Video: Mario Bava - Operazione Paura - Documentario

Se non che si poteva lavorare solo 3-4 ore, perché dopo 3 ore la trippa incominciava a puzzare in maniera indegna, per cui eravamo proprio costretti a dare lo stop di se ne parla domani.
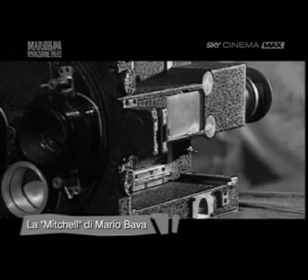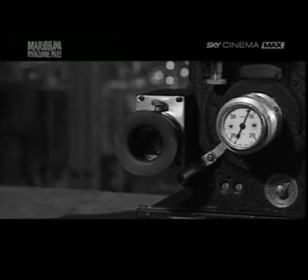La macchina da presa che vediamo qui alle mie spalle è una Mitchell.
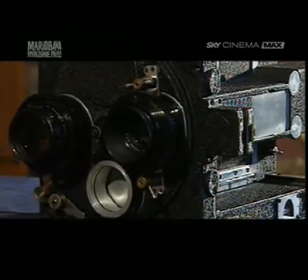36:37 Con questa macchina, che ha una estrema precisione nel portare il fotogramma sempre nella stessa posizione dietro all'obiettivo,
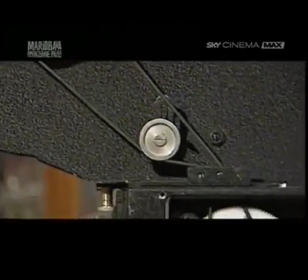36:46 questo gli permetteva di ripetere più volte l'esposizione
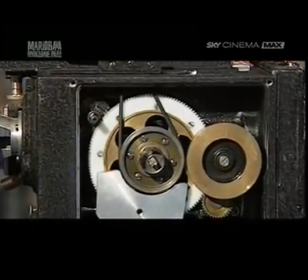36:52 sullo stesso fotogramma e quindi di volta in volta comporre, non so, la parte superiore con quella inferiore, quindi poteva
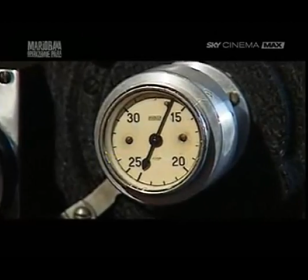36:59 riprendere un modellino e poi tornare indietro e riprendere nella parte inferiore l'attore che in qualche modo reagiva come se il modellino fosse veramente sul set.
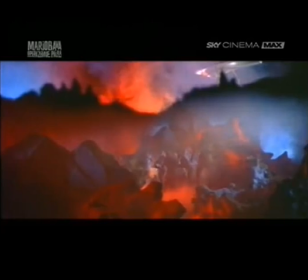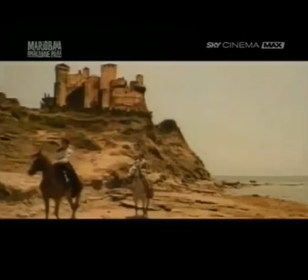Un altro trucco che invece era molto usato, diciamo, in diretta era quello che veniva chiamato glass shot,
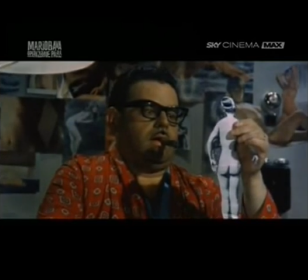37:27 cioè un vetro sul quale veniva ritagliata e appiccicata una fotografia.
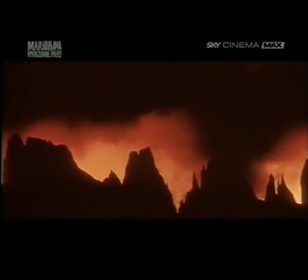37:36 Lui ha avuto sempre questa abilità, credo portata al massimo in un paio di film, il suo Ercole al centro della Terra e Terrore nello spazio, che Bava mi diceva, dice, sai, questi due film io li ho fatti praticamente con zero mezzi.
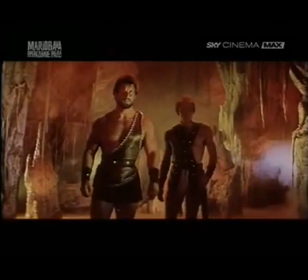37:53 Straniero delle forti braccia, ascolta questa mia invocazione, libera Egea dal suo supplizio.
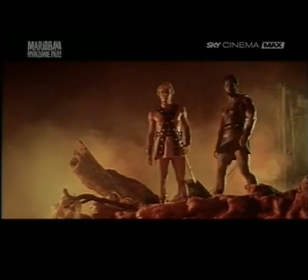38:01 Perché noi abbiamo girato in teatro, era un teatro vuoto, non c'erano i soldi per fare le scenografie e quindi io ho messo la nebbia che non faceva vedere quasi nulla. In più mi hanno dato due o tre grosse rocce e io le spostavo prima a sinistra, poi a destra, cambiando inquadratura, e erano sempre le stesse rocce. Così come mi diceva, vedi l'inferno, vedi la lava del pianeta, dice, quella è un po' di polenta che ribolle nel pentolone che abbiamo messo nascosto, illuminata di rosso con una lampadina rossa.
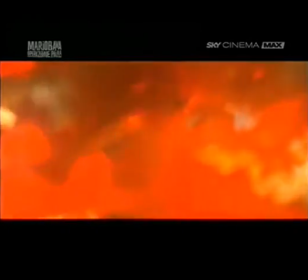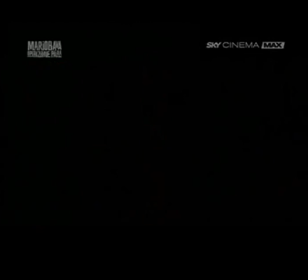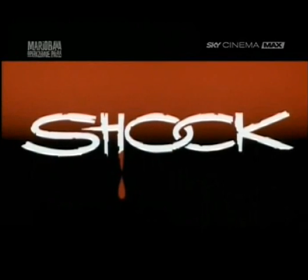Essere stata scelta per Shock mi aveva emozionato, avevo il batticuore, le mani sudate, e lui mi disse,
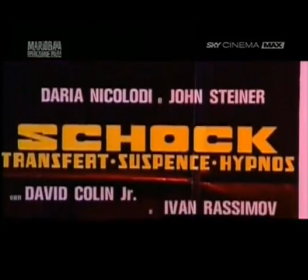38:55 come sei bella dal basso, ti riprenderò dal basso, e così nacque un'inquadratura abbastanza famosa di Shock.
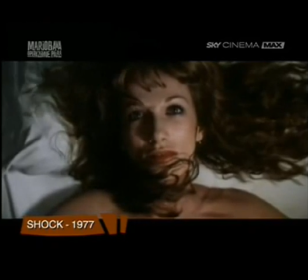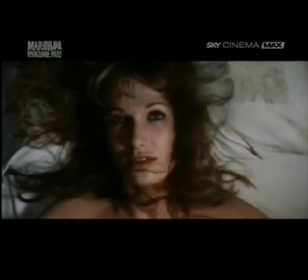39:10 Allora fece costruire a Davide sti cristalli, io non lo sapevo, un letto girevole,
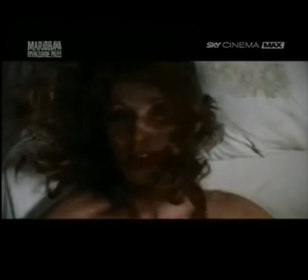39:15 e quindi non erano i capelli che si muovevano col ventilatore, era il letto che girava e la macchina con me, e quindi questi capelli sembravano indemoniati, appunto con pochissimi soldi ci fu questo risultato molto fantasioso.
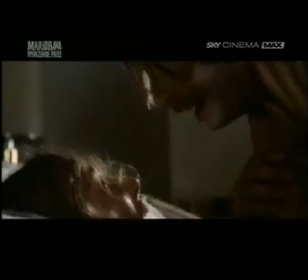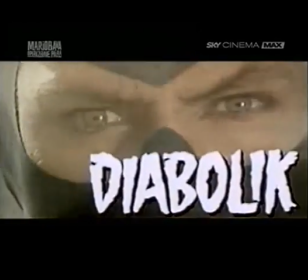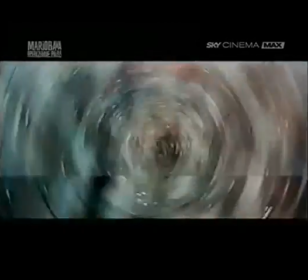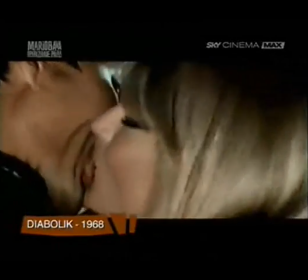Diabolic è proprio uno di quei film che senza gli effetti speciali non si possono realizzare. All'epoca non c'era la tecnologia che c'è oggi, computer animation, tutta la tecnologia che ci permette di fare qualsiasi cosa oggi. all'epoca bisognava fare tutto con la fantasia.